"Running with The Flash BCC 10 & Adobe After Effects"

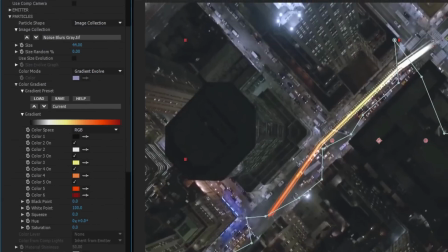Now if I want to I can repeat the process by creating a second mask path on a new layer.
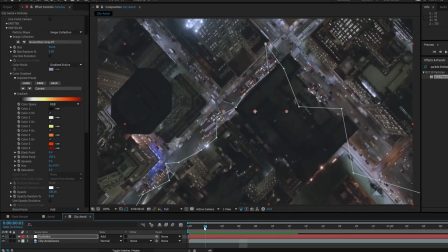Generally I prefer to create new layers and mask paths each time Barry runs off the screen.
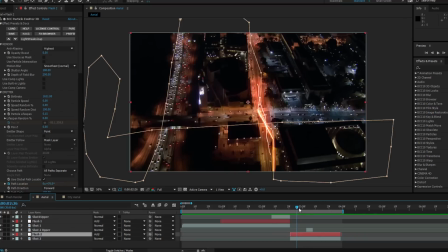This just helps to keep things organized, but I could certainly create a more elaborate mask path so that the whole scene is done in one loop like I did for this shot.
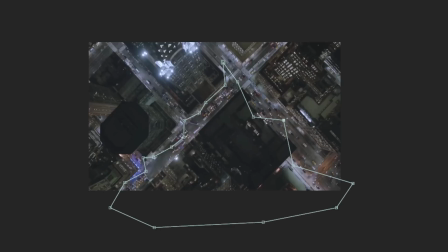Regardless of how you choose to set up your mask path, the next thing that we want to do is add some lighting effects.
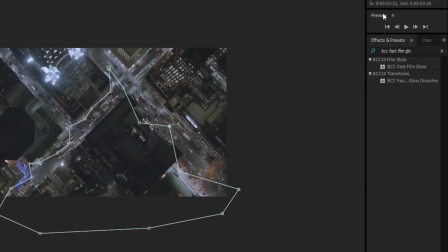I'm going to go to my effects and presets and type in BCC Fast Film Glow, and I'm going to drop that right on my solid layer.
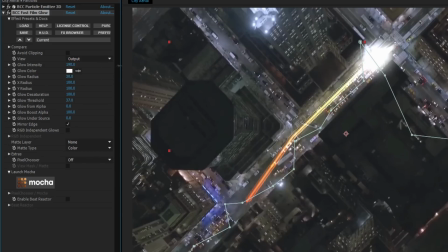I'm going to set the intensity to about 244,
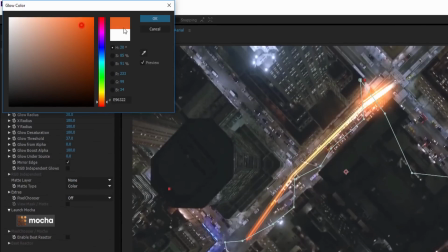I'm going to set the color to something that's orangey red, my radius to about 10, and my threshold to about 77.
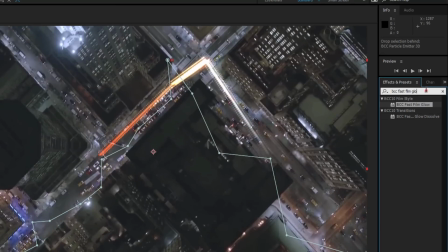Next I'm going to go back to my presets and select BCC Rays Streaky.
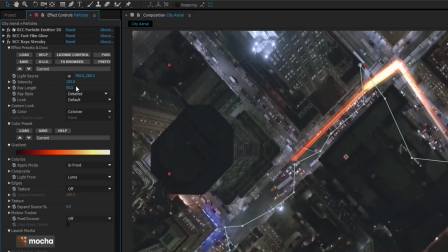I'm going to drop that onto my layer, set the intensity to about 130, and the ray length to 25.
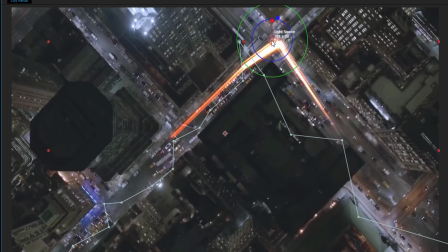Once I've done that, I can use my on-screen controls to position the source point at the intersection. This is going to give the effect of a little extra streakiness when he comes around that corner.
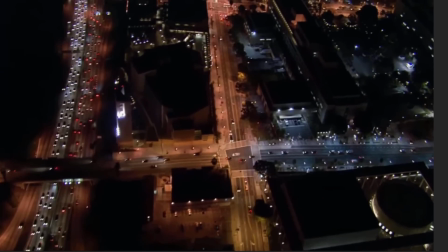All right, now for the good stuff. While this was all well and good, there's one thing we need to add to really bring this effect home.
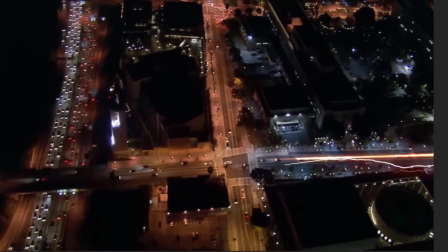Barry may be the fastest man alive, but he'd be nothing without some good old speed force to tap into.
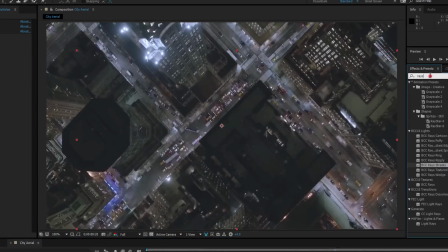And you know what that means? We get to play with some lightning.
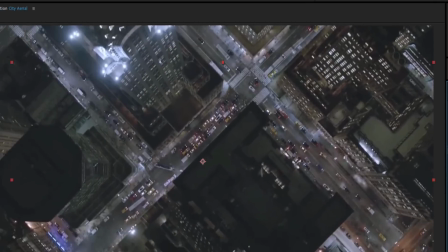Now for my effects and presets menu, I'm going to go and select BCC Lightning and drop that right onto my layer under my light rays in the stack.
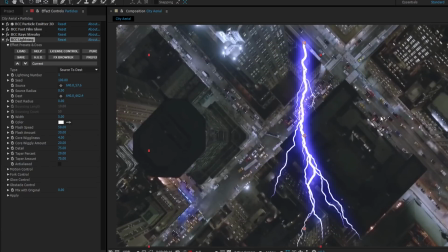In a minute I'll do some quick keyframing on my source and destination points, but for now I just want to set up the lightning. Feel free to experiment with various settings, but to recreate the look of my effect, which we saw earlier, this is what I need to do.
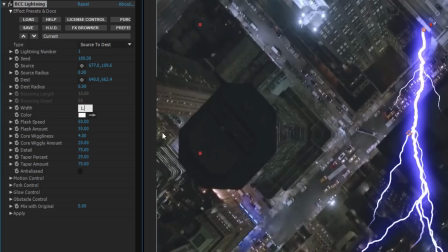I'm gonna set my lightning number to 1, the width to 1.5, flash speed to 17,
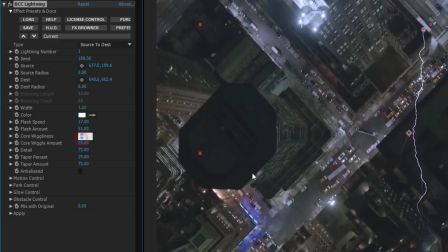flash amount to 51, my core wiggliness should be set to 2.01, core wiggly amount should go to 9, detail to 76.2, taper percent to 31, taper amount to 63, and while we're at it let's just turn on some anti-aliasing.
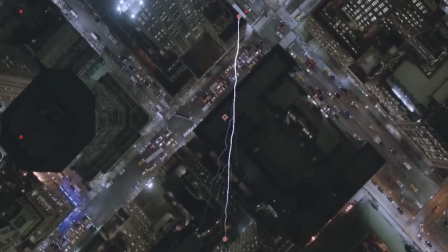What did all that do? Well what it does is this creates a strong central core with a few thin strands of electricity shooting off of it.
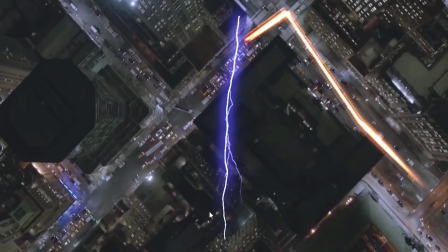For a high aerial shot this is going to work nicely.
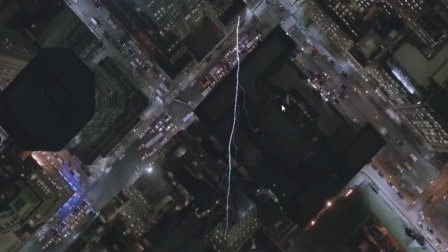In a later tutorial I'll recreate a close-up shot of Barry running where we can see the individual bolts of speed force flying off of him.
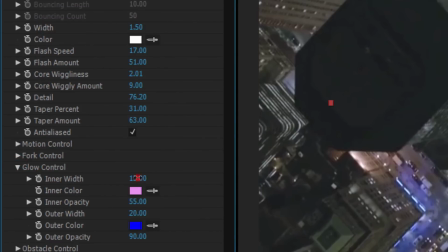Anyway with that done I want to go down to glow control. I'm going to set the width to 0, the inner color to yellow, inner opacity to 55,
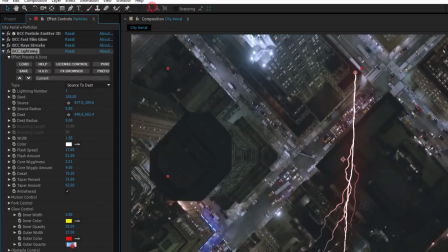outer width to 27, outer color to red, outer opacity to 90, and that's getting things looking pretty great.
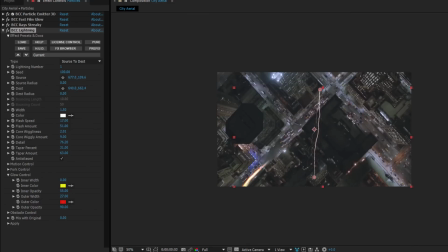The final thing that I need to do, of course, is to attach this lightning bolt to Barry. To do that, I'm going to go to the first frame just before we see him come into the shot.
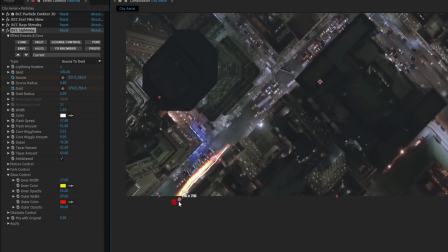I'm going to set a keyframe for my source and destination points. I'll advance each frame and just move the source and destination to follow the streak.
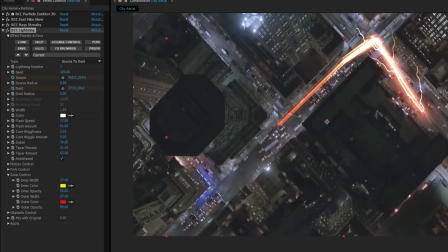Fortunately, as I pointed out before, Barry is the fastest man alive, so not only can we make quick work out of key framing here, it doesn't matter if I'm not perfectly aligned.
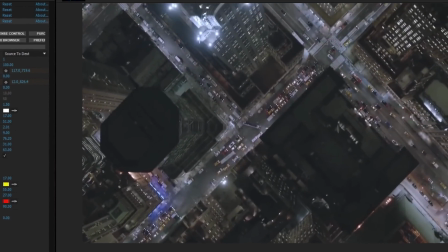In most cases, he'll be moving so fast, it won't even matter. Once I have everything the way I like, it's time for a couple of finishing tips.
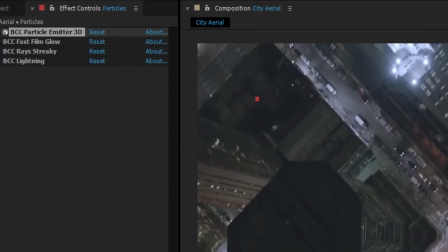On each layer that I've used Particle Emitter 3D, I'm going to go into the Render group.
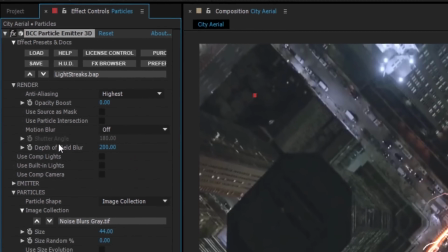Here I can turn on my Anti-Aliasing and Motion Blur, which will slow down my render time a little bit, but will really give this whole effect a nice, blended look.
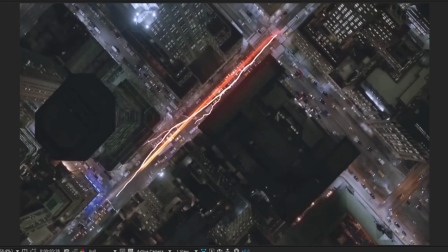Definitely experiment with different layouts and paths for Barry to run along. It's entirely up to you as to how you want him to run through your scene.
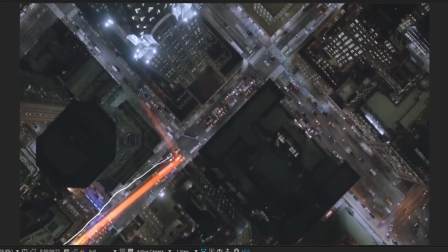But one final thing. If you remember the original clip, I have Barry running along this stretch of highway.
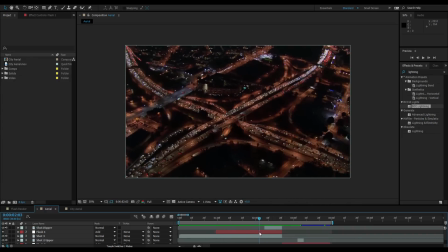He runs off the top and then comes around the side and runs under some bridges.
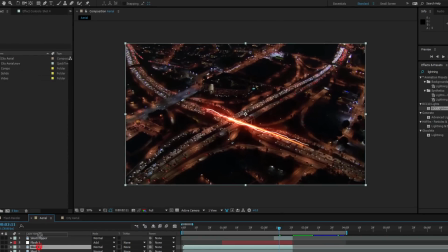It's a pretty basic After Effects trick, but you can just simply duplicate the layer and mask out the areas where the bridges are so that he appears to run under them. It's little moments like that that can really help sell this effect. And that's all there is to it.
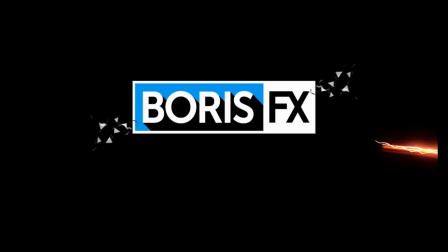I'm Vin Morreale with Boris FX, and for more great tutorials, don't forget to check out the Boris FX website. Take care.